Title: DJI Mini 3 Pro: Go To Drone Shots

It is not taking up a lot of room in my camera bag at all. It's literally smaller than his phone. For size reference. So it's the ideal drone for travel photography, especially if you're flying a lot and need, you know, some extra space in your bag. This is super easy to just throw in there and take with you. Thank you so much to DJI for sponsoring today's video. This is literally a dream partnership for us. So now we're going to take you through our go-to location scouting process for anytime we script out a cinematic drone footage, B-roll kind of video, exactly what we look for in terms of the landscapes and whatnot,
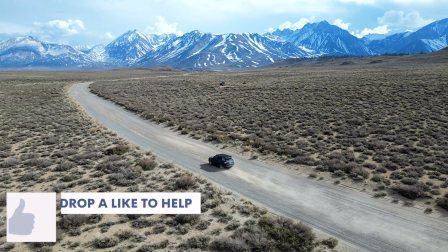and how you guys can implement that yourselves. we decided to take our DJI Mini 3 Pro on a road trip, one of our favorite road trips.
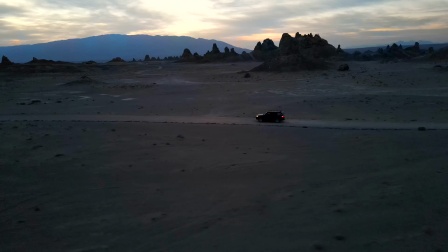It's just cruising straight up the highway 395, and we were on that for literally 8 hours.
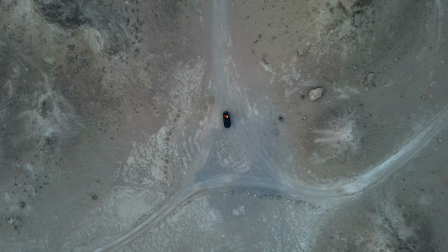And throughout that, we had to decide where we wanted to stop.
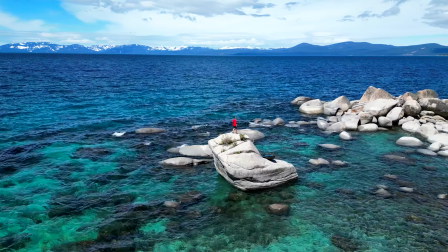So we tried to focus on things that we can fly around, like if it's a pinnacle or if there is some type, maybe it's the car and we're standing on top of it, anything that we can fly around.
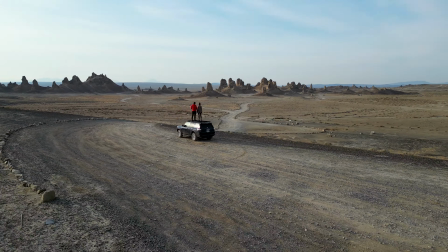Another thing that we looked for is anything that we can fly through.
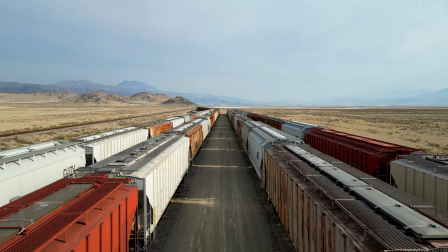So if we saw a cool valley, if we saw maybe a tent or an arch that we could fly through, something to really pull the viewer in.
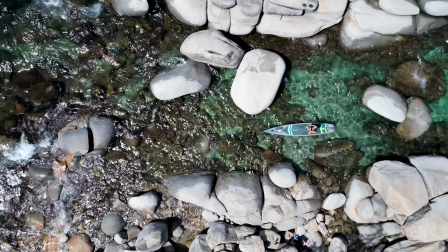Another thing that we loved is just a simple top-down view. That's the one nice thing about a drone.
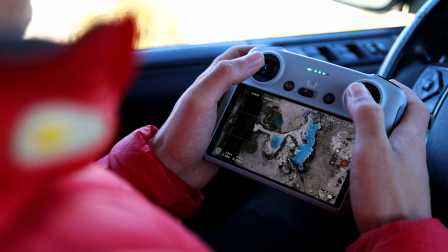If I'm shooting a regular picture, shooting a regular video, it's okay, but as soon as you throw the drone up and you get that top-down bird's eye view,
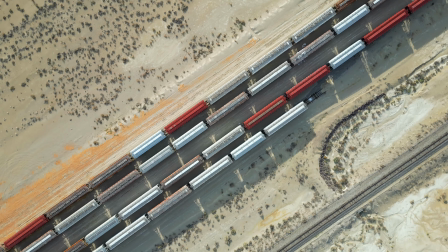completely immerses you into what it would look like, because that's not what the normal human eye is going to see when you're walking around.
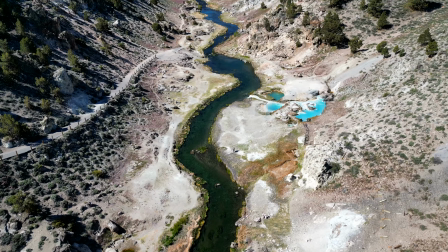And the last thing that we look for is natural leading lines, whether it's some form of river,
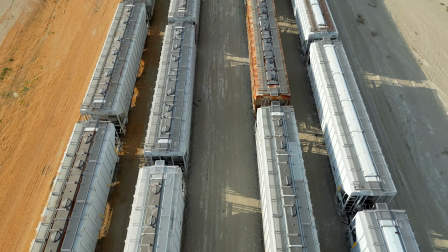roads, something that naturally draws the viewer's eyes into your story. While we were on the road trip, we made sure that we got 10 of our favorite drone shots we try and hit on every single trip.
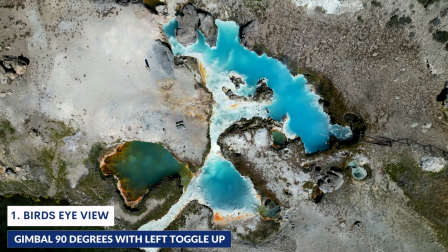Number one is, like I was just saying, is the bird's eye view. At every single location, I like to throw it up, get at least one top-down shot.
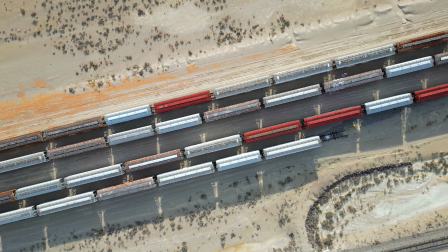That way we always have something to go back to that really shows the environment that we're in. Number two is the reveal shot.
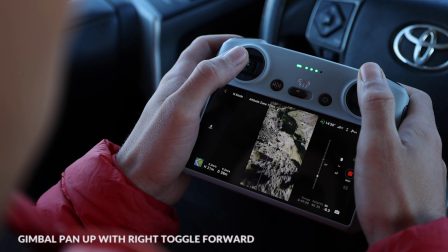So basically, we start by having the camera positioning down on some sort of element where you cannot see above the horizon line,
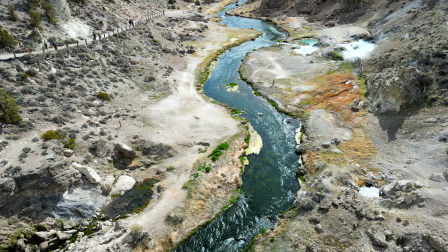and you'll slowly pan up and reveal whatever is in the frame,
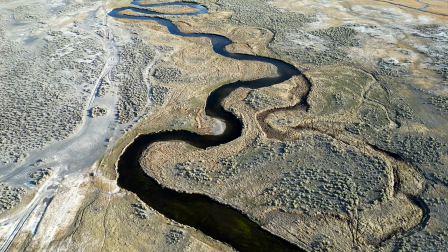whether it's an epic landscape, a person doing some cool epic activity.
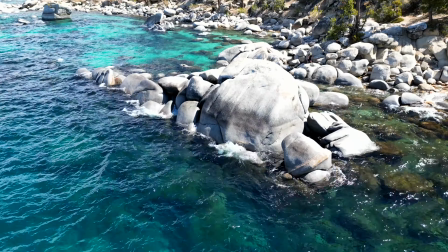It just leaves your viewer wanting to see more. Another shot that we like to do is just a simple circle shot.
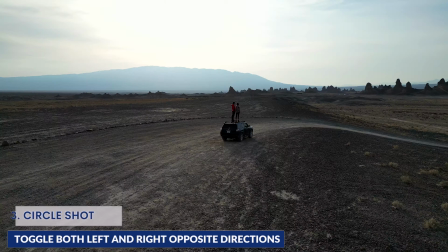This always looks cool, especially if we're standing on top of a car, for instance, because the foreground and the background are moving at two different speeds.
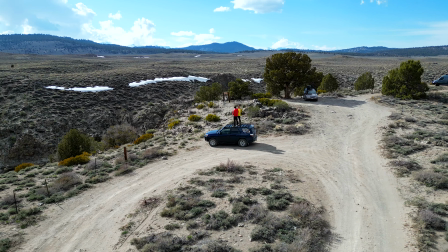So it creates this really interesting element that draws the viewer in and anticipates the next shot.
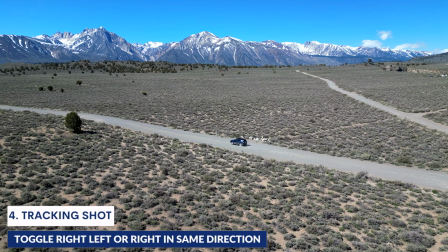Next up, we have a tracking shot. This one, your subject is going to be moving and your drone is going to be following it.
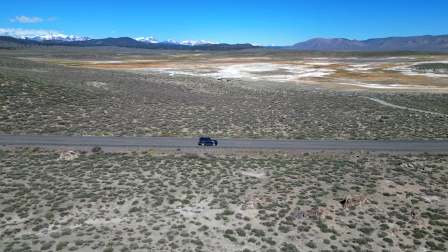It adds a lot of movement and it's a really good shot to transition one part of your video to the next. Next one is basically just exploding up. We call it like a rocket. So you're not gonna pan the drone at all.
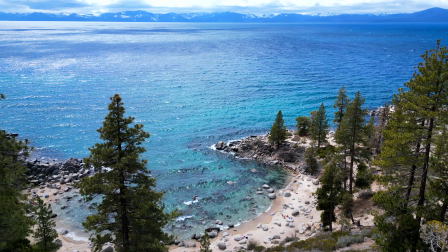You're just gonna fly it up as high as you can. It's a great way to show off the landscape.
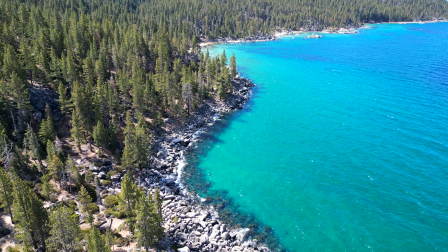Or let's say there's some trees and I fly directly over the trees, it's gonna reveal a different cove.
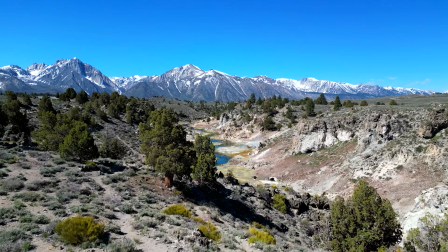So our reveal shot, much more of a pan. This one is just straight flying the drone up to as high as you can get it.
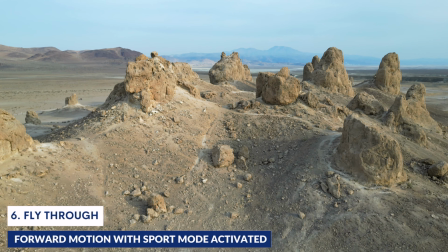Next up, we have your fly-through shot, and this is what really gets your audience really immersed in your scenery and your landscape.
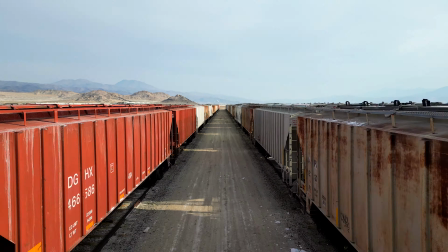You're taking them through those objects like we've mentioned earlier, like the tents, the caves, the arches, and you're really bringing your audience along for the ride. Next up is just leaving the drone there almost like as a tripod in the sky and coming into frame.
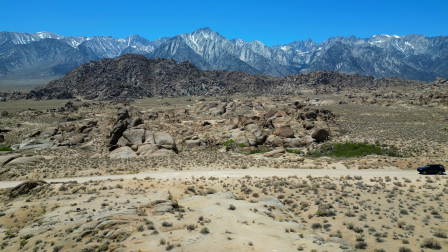We love doing this if it's a driving shot, just gonna show that you're leaving one place and going into the next one.
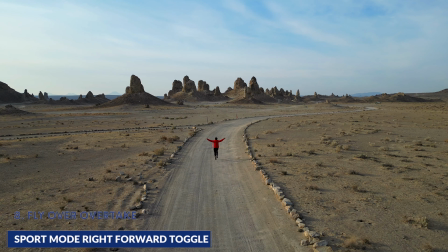We also have the fly over. This is a really cool shot, especially if you have some sort of activity happening in your frame, whether it's somebody walking.
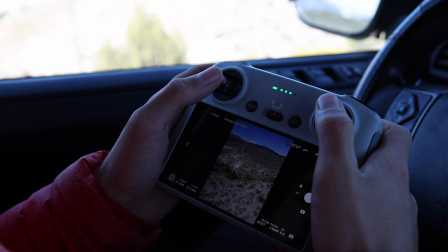Your drone is going to overtake your subject and really position your subject in the surrounding environment. Most people think when you're flying a drone, you want to be up as high as you can to try and see the bird's eye view,
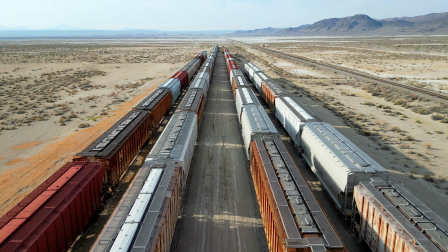but it's actually really cool if you come down low and you have the drone flying right above.
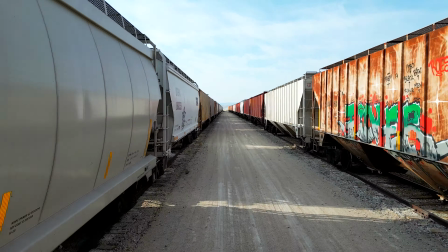I like to stay between 1 meter to 2 meters or 3 feet up to 6 feet right above the floor, because you get a much faster feeling.
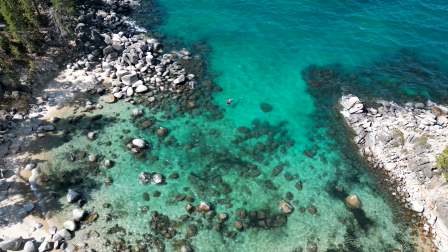If we're at the beginning of a video, usually I'll have it pretty high so you can kind of take in the view,
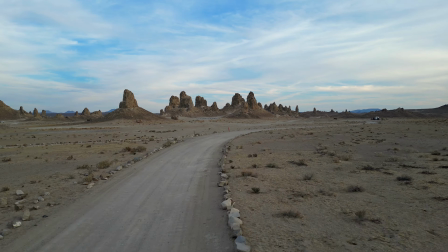but as soon as we have a drop in the music or we want to start pacing up the video,
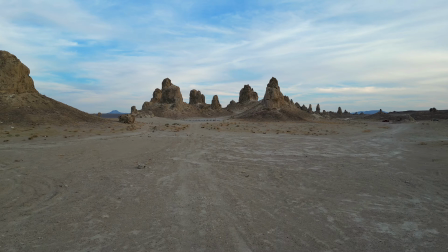I'll bring the drone down and add in a really fast low shot to try and build some drama. Another shot that we love for transitioning from one point to the next is usually with the cars or with a person.
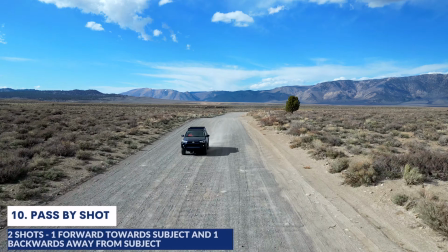You're basically gonna fly the drone at the moving subject and then you're gonna pull it apart.
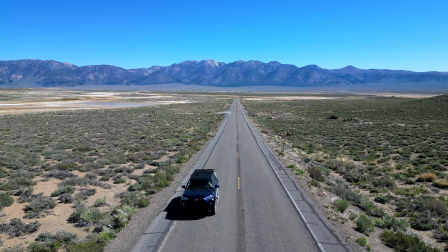So let's say your car's coming this way, drone is flying this way. As soon as they hit each other, you're gonna cut it and you're gonna flip it. And it looks like you just passed from one scene into the next. It's a great dynamic shot that's not too hard to control. And the closing shot that we love to add, especially when we're trying to tell a story through drone footage, is one pan out of the entire scene.
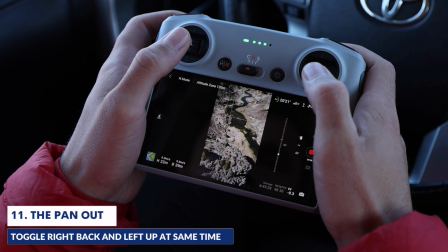So once you show your close shots, you show a couple different transitions, you circle, you have a low shot,
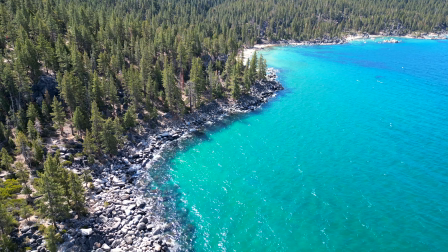you're gonna pan out, and that's kind of the end of your story to show this is where it all took place, or this is the crazy spot that we ended up after we went on this adventure. And that's usually how we finish any of our B-roll sections on our videos.
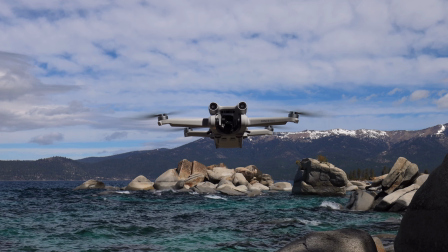Overall, we love the Mini 3 Pro, mostly because it's so small,
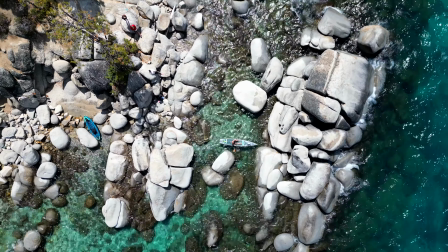but it actually packs a punch with everything, whether it was photos, whether it was shooting horizontally or vertically. for us, because we create most of our content on Instagram and TikTok, we absolutely love the vertical shooting mode. For
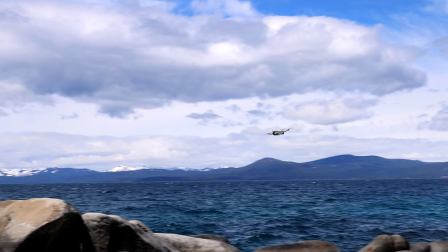We think this is going to completely change the game. If you guys do want to purchase the new DJI Mini 3 Pro, we would love for you guys to use our link in the description below. It supports our channel and helps us out a lot. Thanks again to DJI for sponsoring this video. If you want to go see some more tips or what the actual vertical shooting mode is, make sure you go to our Instagram or our TikTok. We'll be posting a bunch of the fun vertical clips and photos on there as well. And if you guys enjoyed this video, make sure to give it a thumbs up and hit that subscribe button and notification bell for more videos on photography, videography, adventure tips, travel guides, and more.